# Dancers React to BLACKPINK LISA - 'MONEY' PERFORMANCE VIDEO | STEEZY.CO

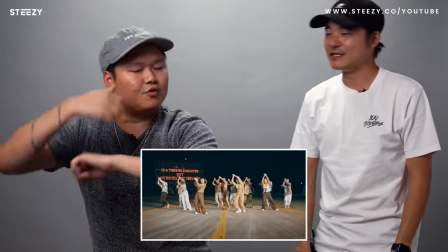12:28 Pause boom and explode but there's nothing like musically going crazy here. It's it's like it's all built It's a wind-up for this throw
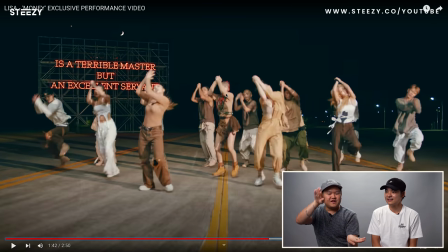12:38 Yeah, I love the leg moving away from here. I'm gonna do I'm gonna slow-mo this
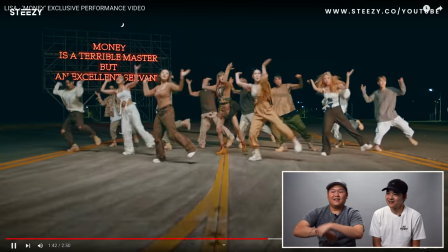12:47 Leg, leg.
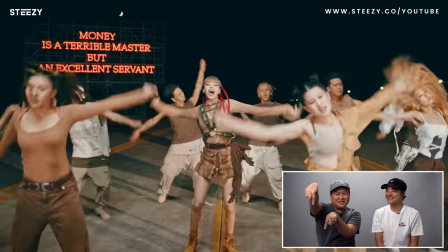12:51 Love this drop.
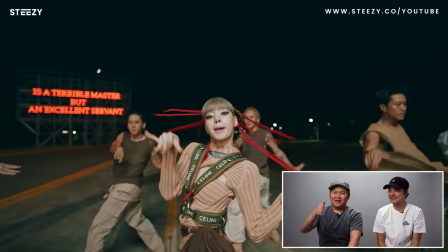12:56 And the camera comes down to get that emphasis. Yeah, really dynamic.
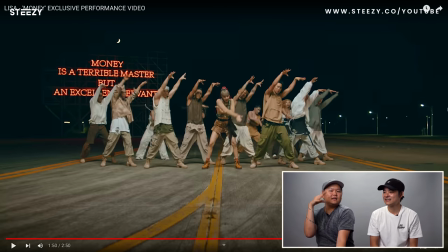13:02 That was such an effective, like, let Lisa do something small, let everyone else emphasize her right there.
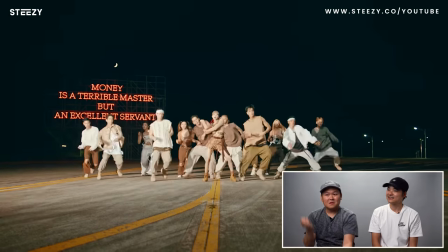Like that, I don't know if that chorus would get me so hyped without that choreography. I think a lot of people understand that like music is all about tension and release, right? And so if you're able to make the choreography that doubles up and triples up on that tension and release, it's crazy So this wind-up really sold it so that this boom just hits so hard. Oh my gosh
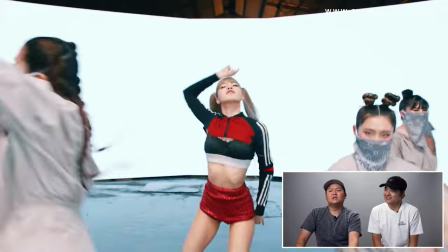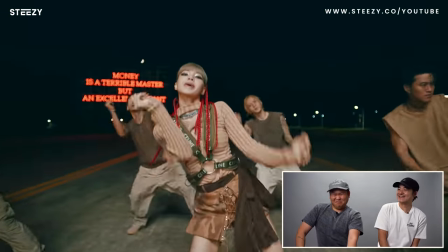13:46 Yeah! Every time!
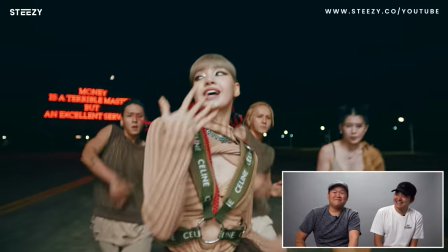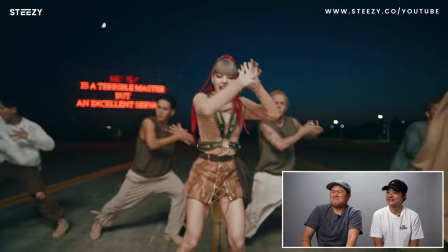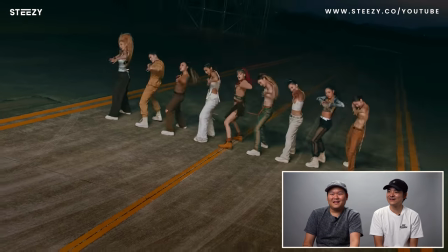14:00 Love the line!
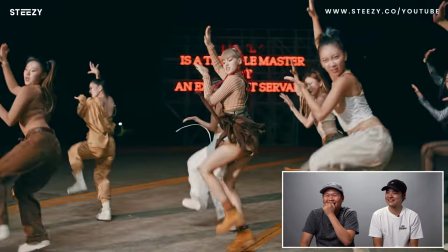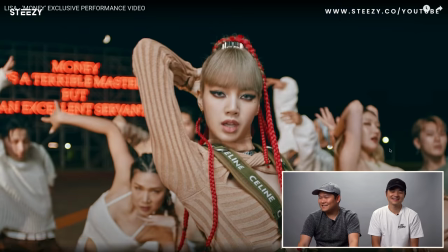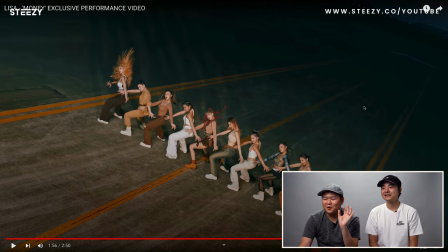That's like a lionfish. Lionfish? Yeah, like a lionfish. But this girl right here, look how big she's digging.
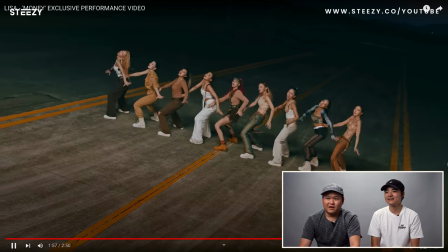14:42 Wait.
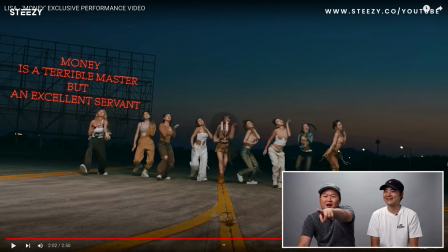14:47 Huge body roll up. Her head tilts further than any other person.
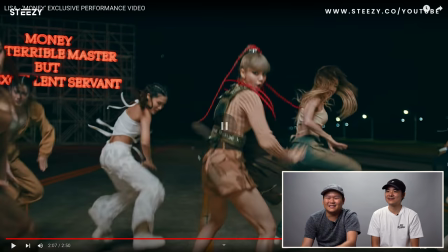14:54 She's still lower than everyone else. Okay, one more time. Just only watch her.
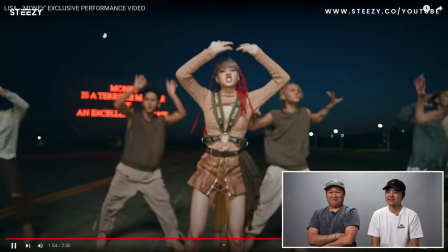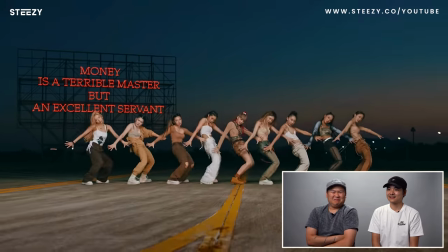15:03 Look at that body roll. Yes. Oh my gosh, big ass head.
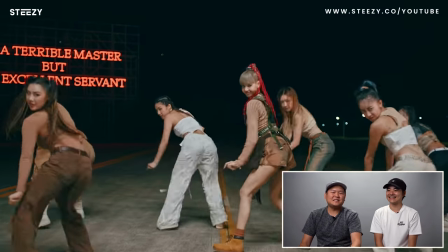15:09 Dude, the hop into the dig is so high. That's so powerful. Such a good move. Boom!
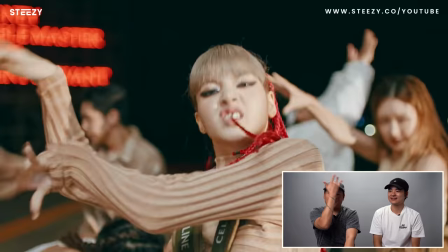15:18 Switch up. Oh, finger again. See?
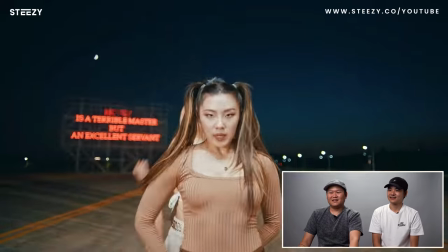15:25 Lighting change, little flickers. Love that. Ugh! That's fire!
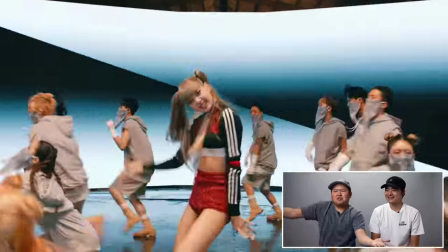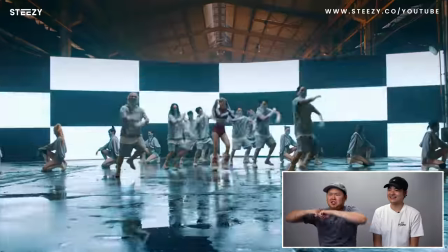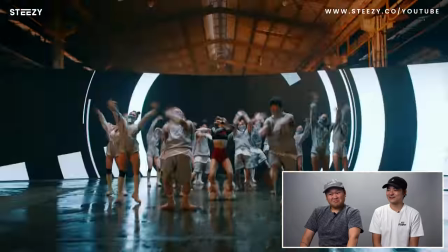Just one, one, one nice... A little whack. A little whack there. Love that.
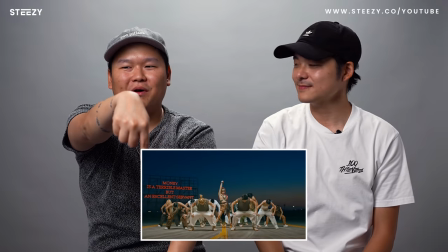15:55 This, this like, downwards point, what a powerful way to hit a beat. Because it's like, it's like elegant, you know? BOOM! And it activates everyone else, you can see it, right?
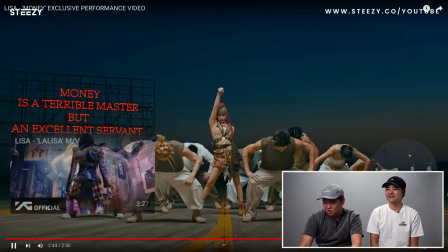16:08 Like... Eugh! Boom, boom!
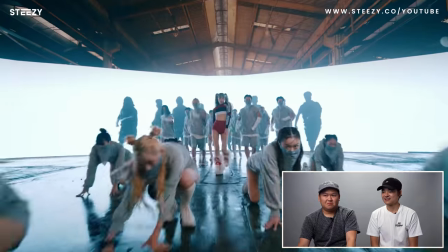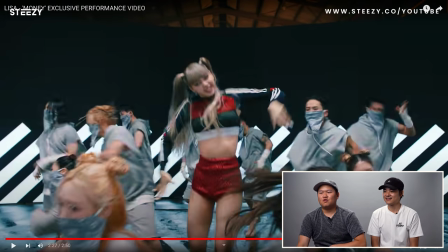16:18 Yeah. Oh, good shoulder.
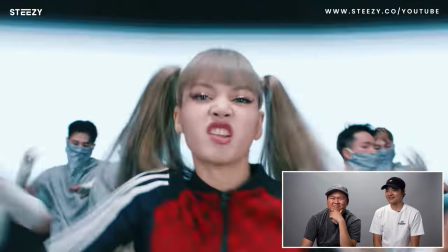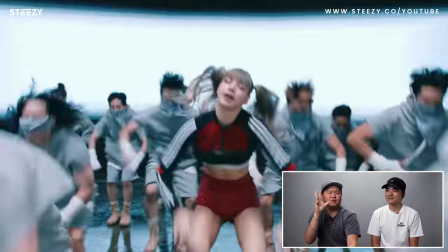16:27 Great transition again, you know? Hand-wrapped, gold turn, perfect match cut.
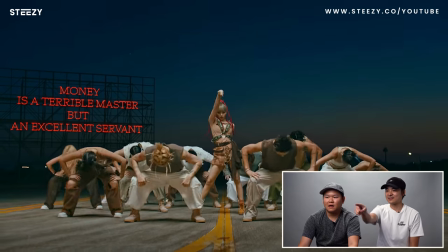16:33 Yeah. That's a perfect cut, too. Eye contact.